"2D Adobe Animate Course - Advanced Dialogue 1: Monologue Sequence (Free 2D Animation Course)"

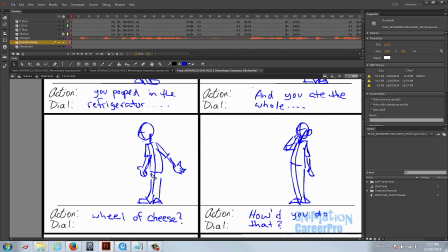4:12 So I just had him a gesture as if the wheel of cheese is in another part of the room. How'd you do that?
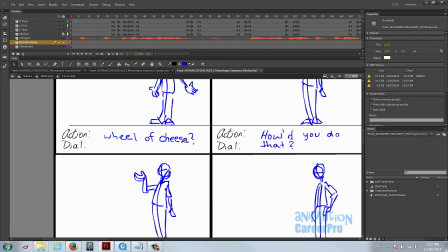4:18 And then I had him grab the back of his head like he's thinking. Again, you want nice silhouetted poses.
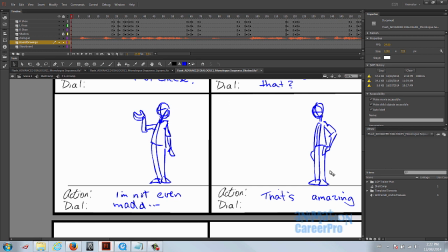4:25 And then he gestures for, I'm not even mad. That's amazing. And then he puts his hand on his hip for that's amazing.
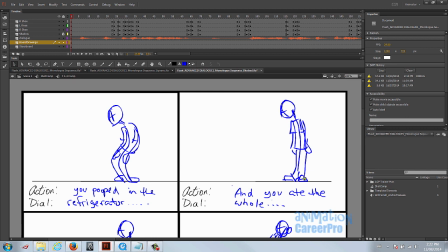4:30 And you definitely want to hit all or most of these main poses on the vowels of the most pronounced dialogue.
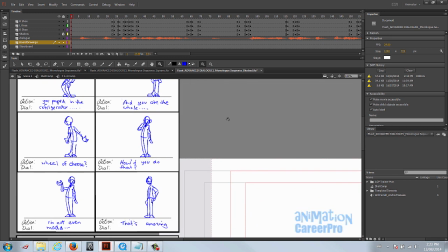4:36 Now let's take a look at the posing, or the actual animation that I did that corresponds with this plan.
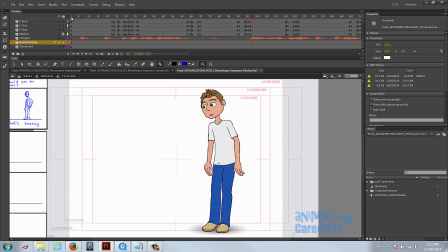4:44 You pooped in the refrigerator, and you ate the whole wheel of cheese? How'd you do that? Actually, I'm not even mad. It's amazing.
Okay.
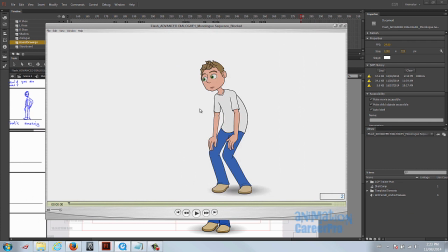4:56 So here's a rendered video of it. And you'll notice that the lip sync is off.
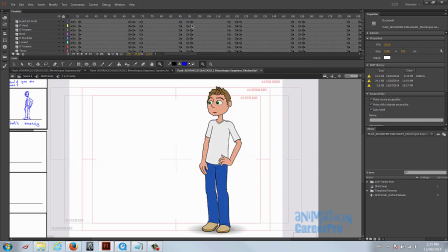5:01 And that's because when I blocked out this animation, I shifted some of these these moves around a little bit, these keys. And again, another reminder of when we have animation playing inside a cymbal, there's animation playing inside this head cymbal. You have to make sure that for every keyframe that we have on the head, you check the frame number.
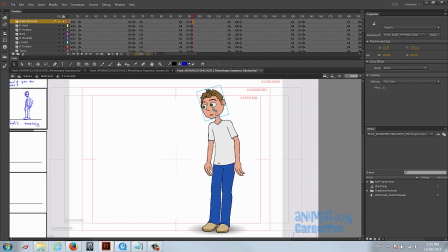5:18 So for frame 97, then select the head cymbal and make sure that it's the same over here. And you can see that for this keyframe on the head on frame 97 is not the same as the instance over here. It's showing 85, so that really should be 87.
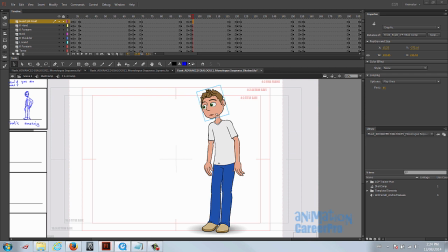5:33 So I just left it like that, just as a reminder to you that after you've blocked, if you start shifting keys around,
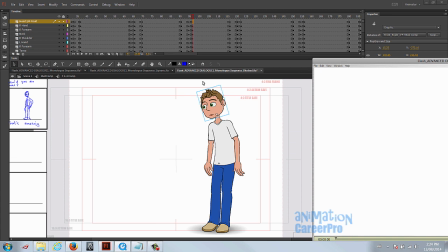5:39 which you probably will do to adjust your timing, you'll have to go through and just fix all these numbers here for the head cymbal.
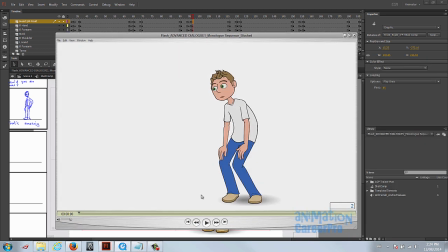5:48 So again, the lip sync is off in this example, but this just shows my the blocking for the body.
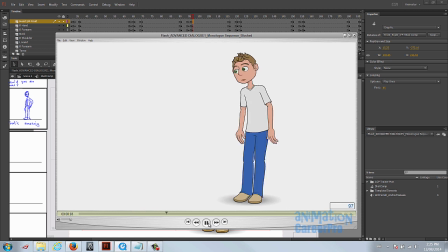5:55 You pooped in the refrigerator, and you ate the whole wheel of cheese. How'd you do that? Actually, I'm not even mad. It's amazing.
So I started off with this pose, as if he's looking at a dog over here.
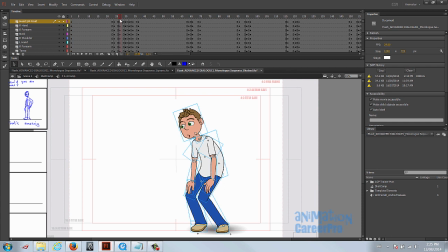6:10 The dog's obviously barking, and it's almost like he's interpreting what he's saying. So for the first move, so you pooped. So the O in pooped, it would be the vowel that you would emphasize, that you would pose on.
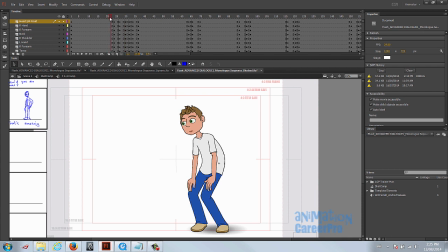6:24 So it's really more like I just really accented on that because he stays in this main position with his hands on his knees. Also note the S curve in this pose. So I just had him anticipate on you, and then on pooped,
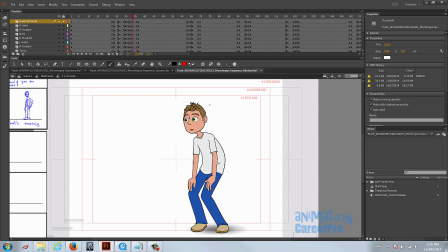6:39 I gave him an accent and gave him a bit of a stretch on his head, and I think his whole body here stretches out a bit. And then he settles. So anticipation, overshoot, and settle.
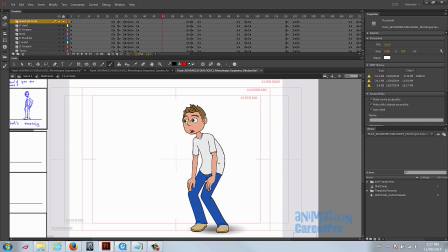6:52 And then I gave him a small move here, even though there's no dialogue. We'll do a little eye dart towards screen right and just have him look over to the side just to think about it for a minute. You pooped in the refrigerator. And? So he's surprised about the cheese.
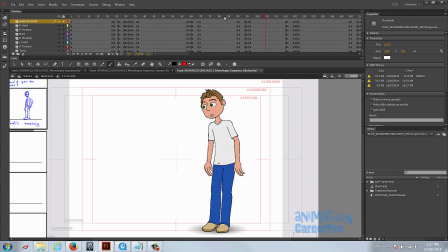7:06 So on and, I had him come up. And you ate. But I had him anticipate first. He anticipates.
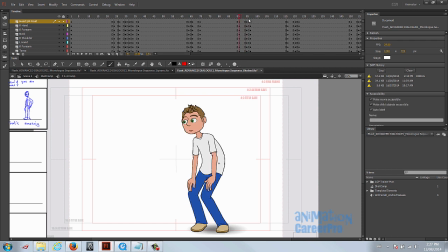7:12 Note the bend in the knees. You really want to get the knees bent there as he anticipates. And he comes straight up.
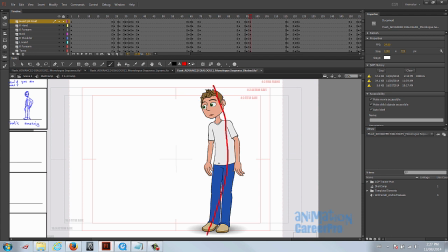7:18 And again, note the C curve in this pose. When we start to refine this, we'll probably settle into this upright pose. Alright, so this is my next main pose. I posed it right on the O in a hole, right on that vowel.
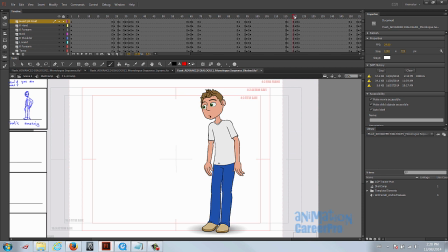7:37 But he anticipates first, right here. That's the anticipation pose. The arms come forward a little bit, and then extreme pose with the arms back on hole. You want to make sure these extreme poses are as appealing as possible because your character will hold in those poses for quite a while.
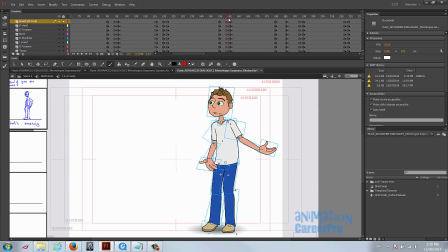7:55 So I had him come back on the E in cheese. Little anticipation, and then back to his other pose, the C curve pose. Alright, so for this next move, I just brought his arm out, just a little gesture with the right arm on how.
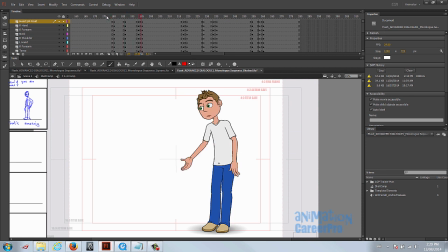8:10 He's saying, how'd you do that? How'd you do that? So it's going to be a continuous move.